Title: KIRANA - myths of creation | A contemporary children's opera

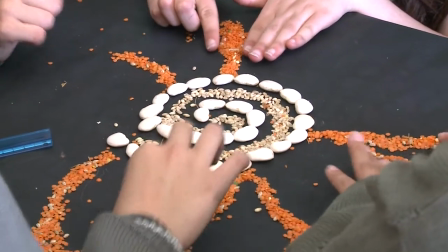275s
This scene is represented through a stop animation sequence of a collage made from seeds.
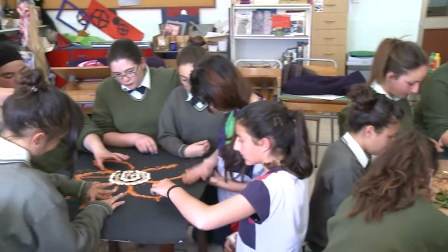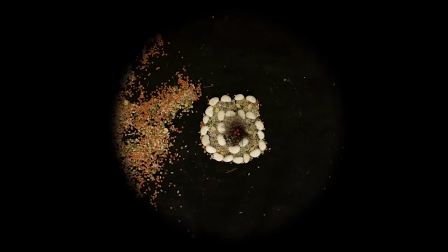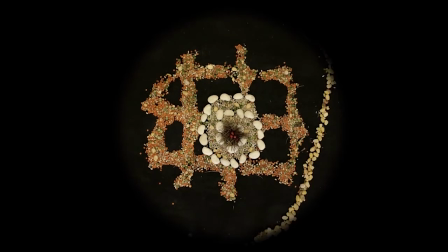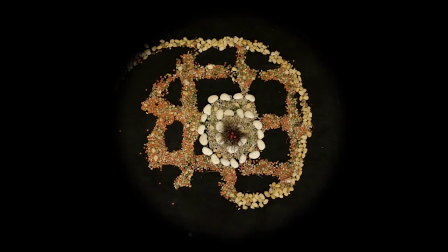307s Stop.
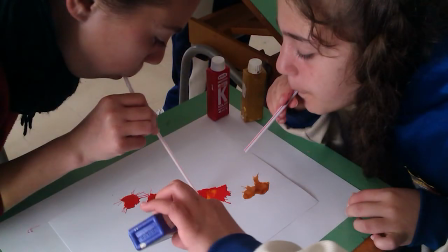312s
Straw painting is another simple art technique that gives rise to an effective animation sequence.
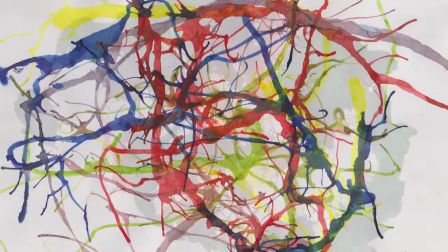319s
Children created these abstract paintings blowing through a straw, spreading paint across the paper.
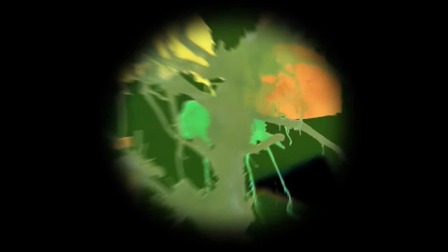328s
There again, these paintings are then scanned and processed by our digital animator into a cosmic
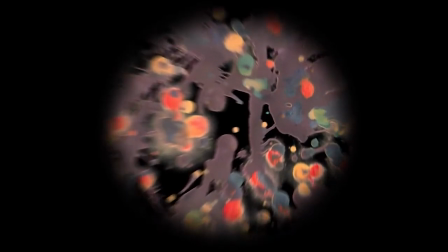337s
configuration to represent the creation of air as one of the four elements.
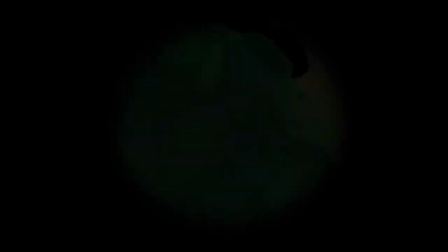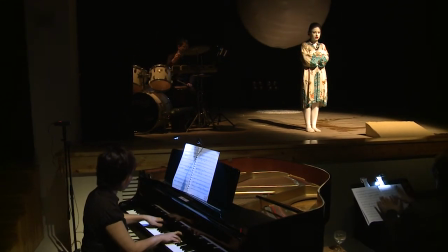350s
The score of Kirana is composed for piano and percussion and performed live by two professional musicians. The music portrays a modern contemporary idiom often featuring strong rhythmic patterns.
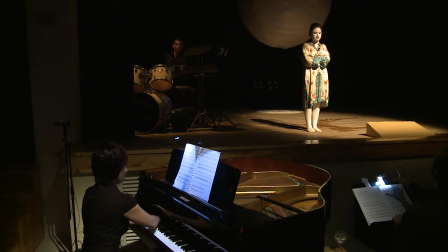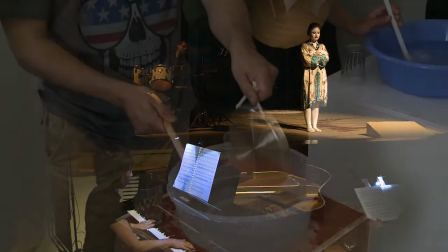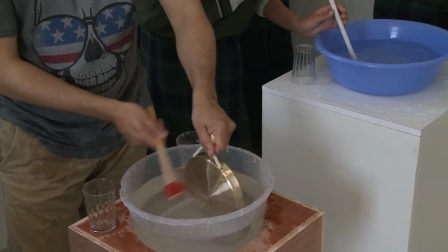382s
Children, on the other hand, complement the soundtrack with a sequence of improvisations.
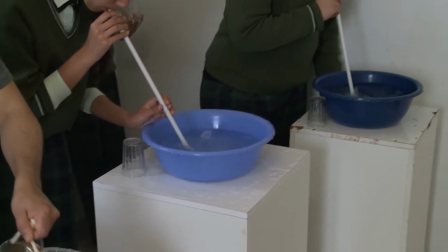388s
The creation of the elements, water, air, earth, and fire,
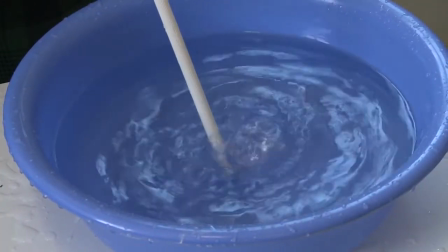394s
is a wonderful opportunity to engage the children in creating soundscapes from the authentic raw material.
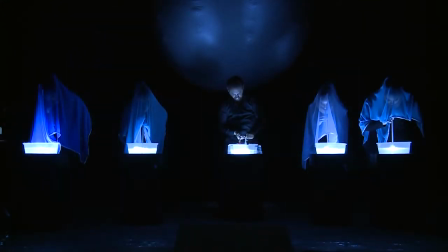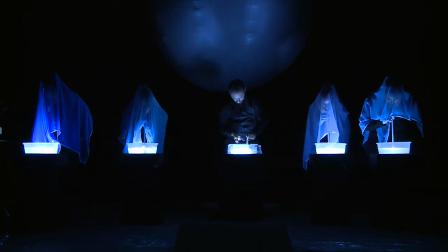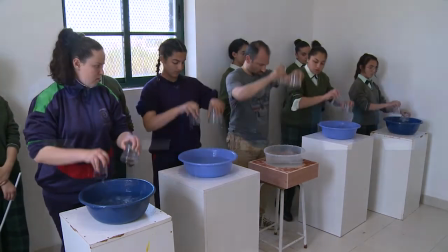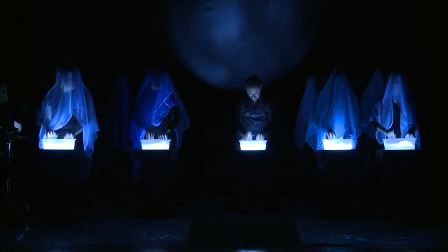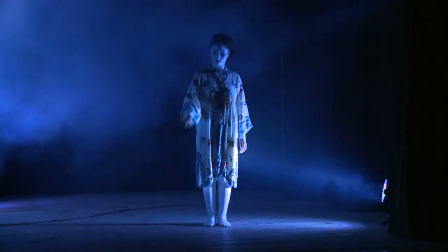451s
For the creation of air, I used a wind wand or a bull roarer with a rubber resonator,
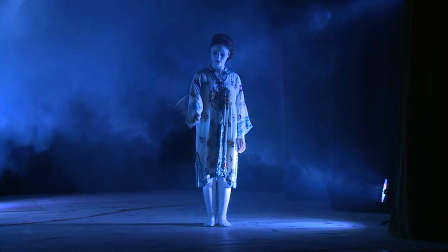458s
which creates an eerie sound of wind.
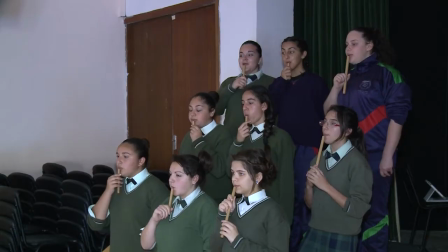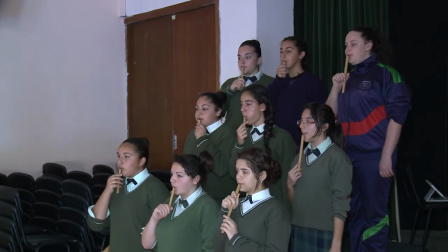467s
The rehearsals include a workshop with the children on producing tones by blowing in a closed tube,
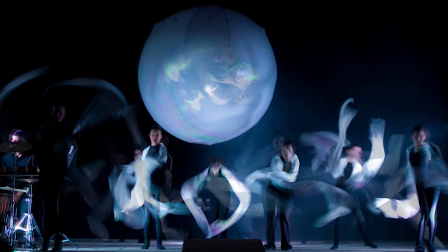475s
like in a pan flute, so that in this scene, air is transformed into music.
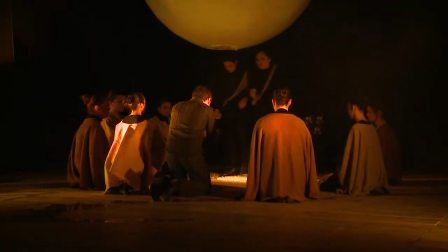For the element of earth, there's another workshop using stones and pebbles to produce simple rhythmic patterns.
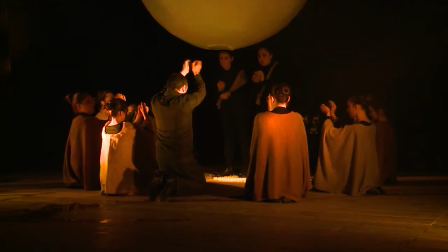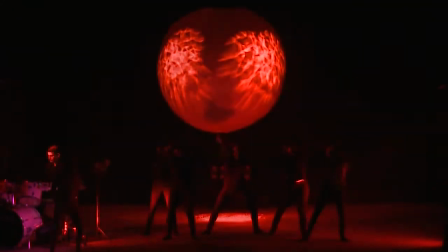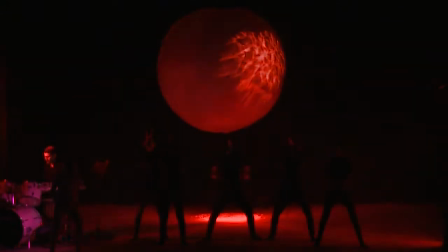514s
Is presented as a tribal ritual portraying a succession of light painting photography routines.